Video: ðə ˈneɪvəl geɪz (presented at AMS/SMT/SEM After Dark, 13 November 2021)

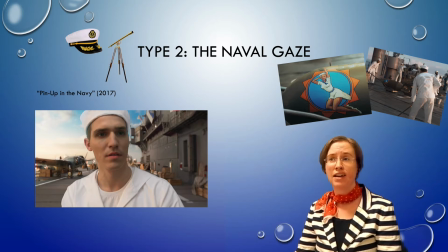[8:06]
This scene blurs the boundaries between animacy and inanimacy, and between fantasy and reality, all in service to the desires of the young male sailor. Furthermore, it could certainly be argued that the literal depiction of the woman on a phallic,
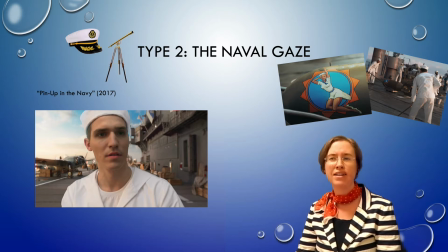[8:24]
self-destructive torpedo might symbolize the threat of castration.
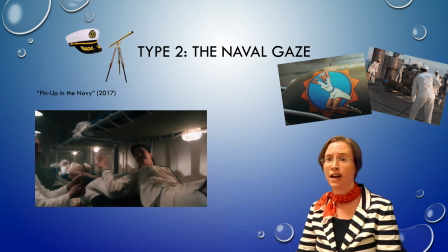[8:30]
Throughout the video, we also see examples of more classic fetishistic scopophilia, in which the woman is
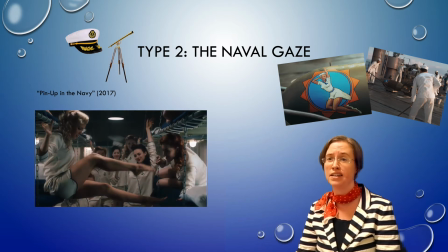[8:37]
hypersexualized from a person into a collection of aesthetically ideal female body parts, such as legs and feet.
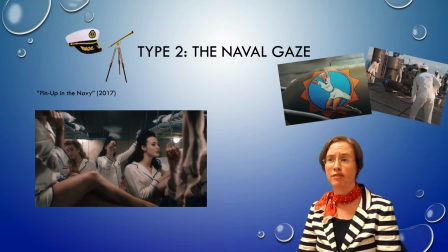[8:48]
In contrast with the Captain Jack example, however, the female navel does not feature here. There are moments when expectations of female navel sightings are created through the exposure of women's partial midriffs,
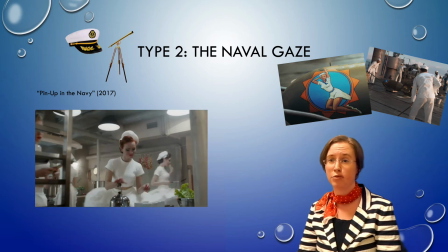[9:03]
only to be tantalizingly thwarted by high-waisted garments.
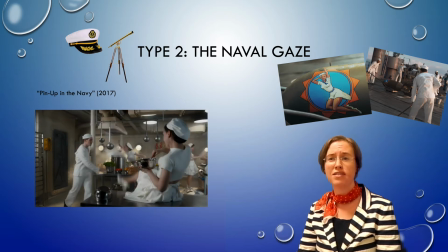[9:08]
The partial midriff-bearing clothing's purpose in this video as a facilitator of the male gaze is
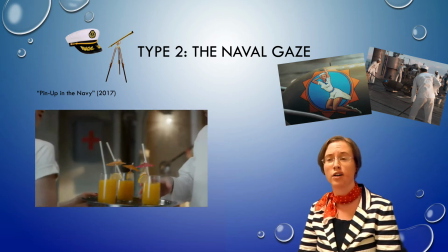[9:14]
reinforced by the fact that such clothing serves no concrete utilitarian function to a woman cooking in a kitchen.
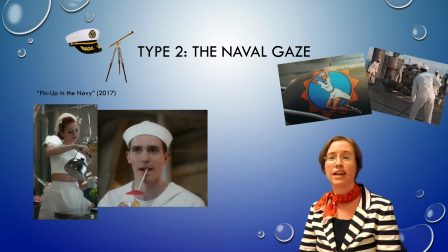[9:22]
On the contrary, such a wardrobe choice can be viewed as running counter to a woman's safety within the hazardous setting of a kitchen. As the saying goes, you should never fry bacon while naked. Or I mean, you can if you want, whatever floats your boat.
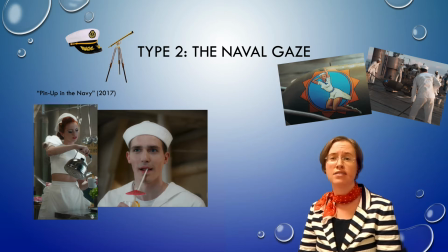[9:40]
It's worth noting that this is hardly a unique instance of mystique surrounding a barely hidden female navel.
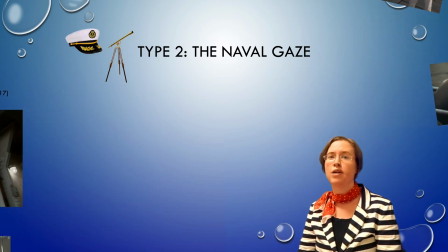[9:48]
In August 2014, the website New York Mag published an article titled,
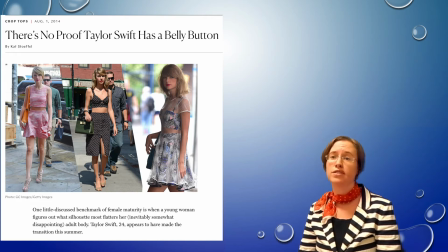[9:53]
"There's No Proof Taylor Swift Has a Belly Button," which featured several photographs of Swift in clothing that exposed her stomach slightly above her navel.
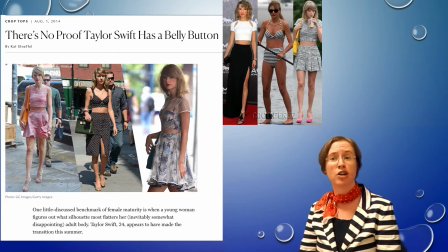[10:02]
People posted additional photos of Swift in similar navel-obscuring outfits all over the internet in the remaining months of 2014. But in January 2015, Swift posted a photo of herself on Instagram, in which she is seen in a bikini posing on a boat with friends.
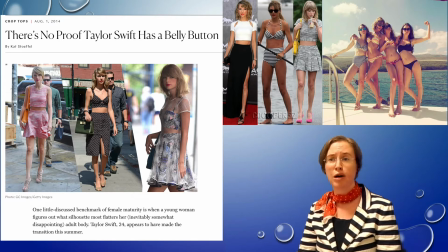[10:19]
This photo marked the first time that Swift had publicly shared a photo of herself that exposed her navel.
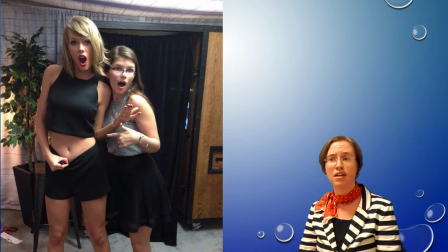[10:26]
In June 2015, Redditor That's Not Me posted a photo of Swift to the Photoshop Battles subreddit, inviting other users to digitally alter the image. The original photo shows Swift pulling down the waistband of her shorts to reveal her belly button,
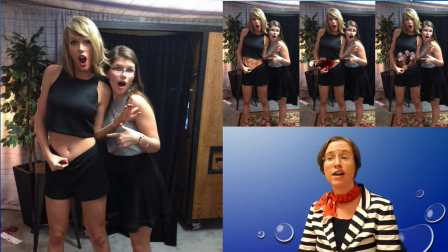[10:43]
and it has since circulated virally as a Photoshop meme.
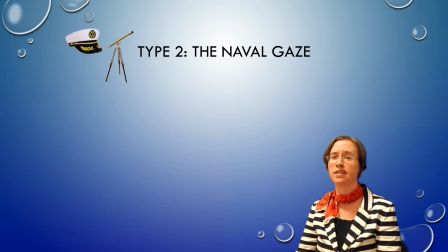[10:51]
Our next example appears in the music video for a famous 1979 track by the Village People, In the Navy.
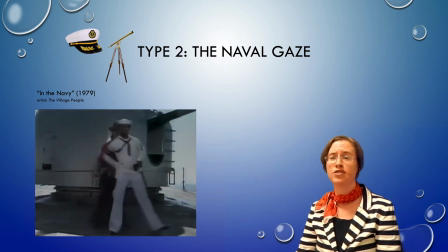[11:01]
The music begins with a clapping sequence, followed by an instrumental opening in which various members of the group step aside to reveal lead singer Victor Willis dressed in a naval uniform and gazing through a telescope.
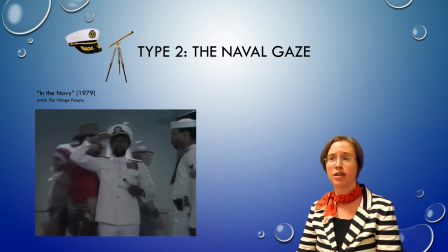[11:15]
This may seem like a straightforward example of the Type 2 navel gaze on the surface.
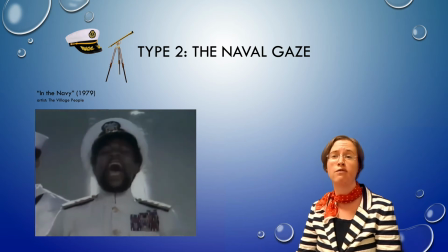[11:21]
However, while previous examples of navel gaze types 1 and 2 have followed the principle of the male gaze being heterosexual in nature,
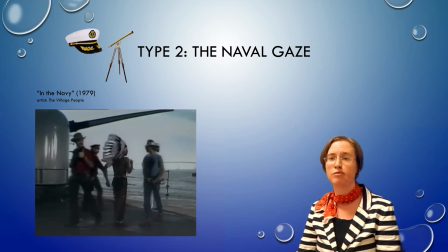[11:30]
this example by the Village People diverges from that principle.
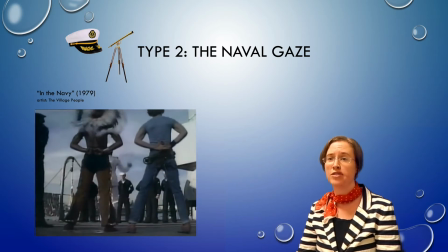[11:34]
The group was named in reference to the famously gay Manhattan neighborhood, Greenwich Village,
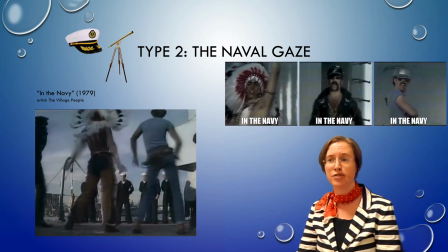[11:40]
and its members portray macho gay fantasy personas regardless of their real-life sexual preferences. Thus, I would suggest that this video actually exemplifies an entirely different type of navel gaze. Type 3, the navel gaze.
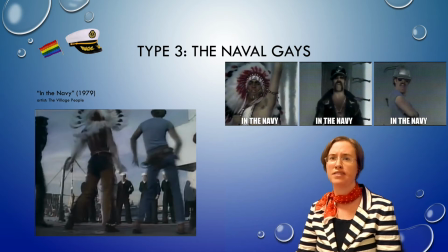[11:57]
Taking a brief foray into the weeds, we will see that the clapping passages in this example particularly lend themselves to homoerotic interpretation.
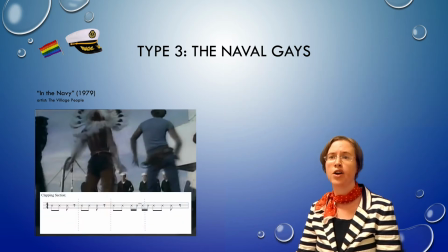[12:07]
Here I have transcribed the opening clapping passage.